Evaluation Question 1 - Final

We also used a normal location, a local location in London South Bank,
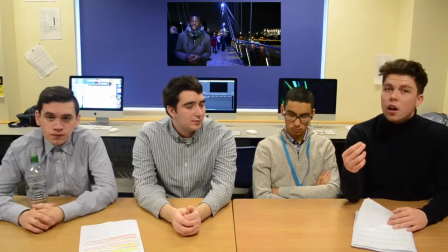when we initially wanted to go to Brighton for an exotic location, but there was complications in the filming process, so we had to film in London South Bank. And this worked for us because it was a local location, it could relate to our target audience, but also it's very different from the house genre, which makes it unique within itself.
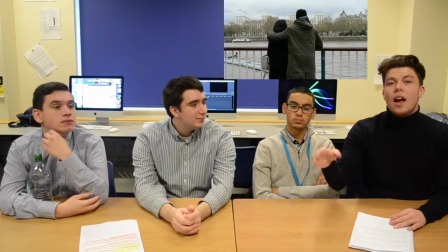Say our music video filmed in London, and then Alone No More by Philip George is filmed in Spain,
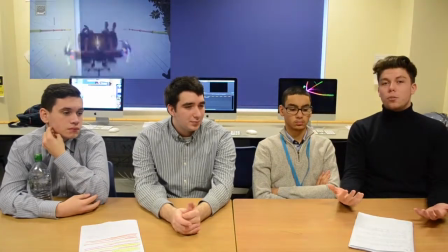which is a nice hot country, which is a typical version of a house music video. We also wanted to show the artist. I mean, in normal house music videos, we don't really see much of the artist. We normally just hear the music so people can enjoy themselves.
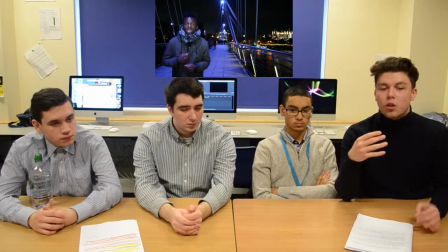But with us, we wanted the artist to relate with the audience. We wanted to develop a relationship between them, and we did this through our music video. And also, with our music video being, combined between illustration and amplification used in Andrew Goodman's theory of music videos.
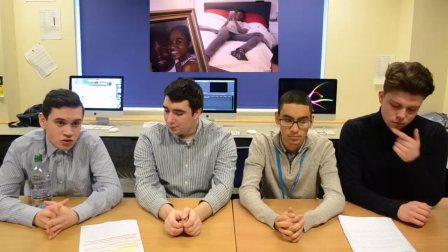We wanted to, create a narrative which, the target audience will relate to when watching the music video,
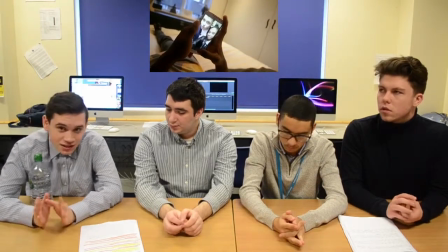and so they will relate to the artist and the situation that he's in as well. And yeah, so with the digipack, we wanted to have a sense of continuity within it, and we consisted of using distorted effects, being the shattered glass on the front album cover and all the other panels, some of the poster as well.
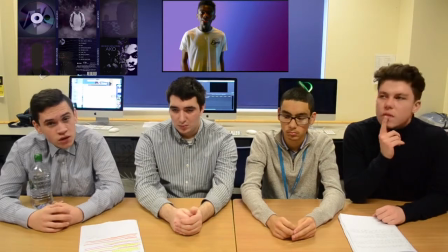We also continued to use the colour purple, which we wanted to show to be associated with the artist, because we thought the colour purple was the sort of it emphasised the green urban feel that our artists. Even though we initially started out using a blue colour scheme,
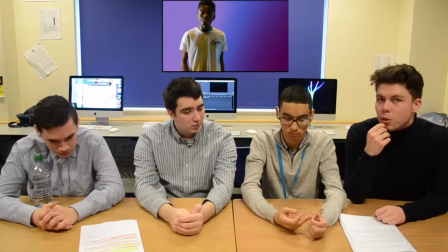we discussed it and then we changed it to a purple colour scheme because we felt it worked more with our digipack and the album advertisement. Yeah, and also with the glass effect, we wanted to just still have the correlation and link with the music video being the memories that he's having with all the flashbacks that's going on, as well as to show that he's kind of self-reflective of himself, which was our kind of centerpiece for the SAR image. The advert for the
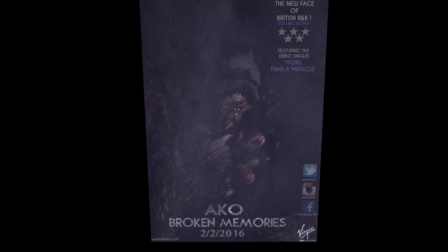digipack and the music video kind of has the conventional stuff you'd expect from an advert. So it contains kind of the album name, the artist's name.
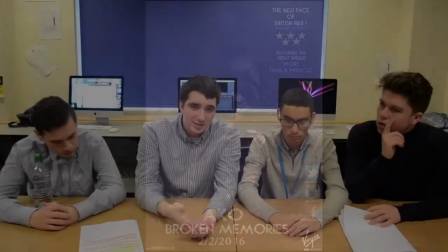It contains the release date, The ratings, the reviews, social links, and of course the actual artist's face itself. and with the album advertisement, we went through a process of seeing what could influence us,
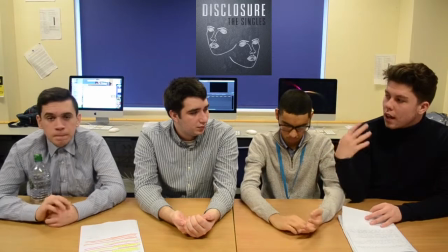and we looked at Disclosure's album firstly to get a similar feel to it, and that was our first draft for our album advertisement.
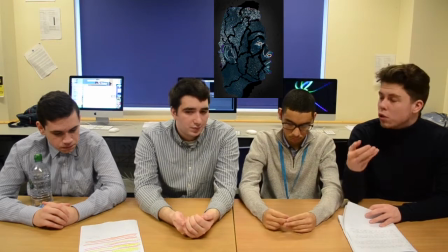But then we realised we wanted to create a unique selling point for our artists, so we developed that further, showing these real faces instead of it being all distorted. Also with the album advertisement, we kept to the typical colour of purple, as Luke suggested earlier on. We thought we did this so that everything links together more smoothly,
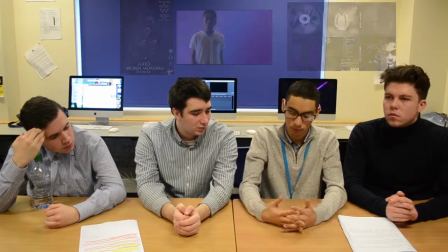and there's not many continuity errors within everything linking together. And what we could improve for next time is maybe improve the lip syncing used and maybe cut to the beat a bit better, because in our music video it's by no means perfect, but there are certain points where we picked up where our performer didn't know particular words, so we would work on that for next time. So as you can see from everything that we said, we did use conventions which are typical, and we did challenge some conventions which are not as typical, as Tom suggested earlier on, using a more local location other than a exotic location. So yeah.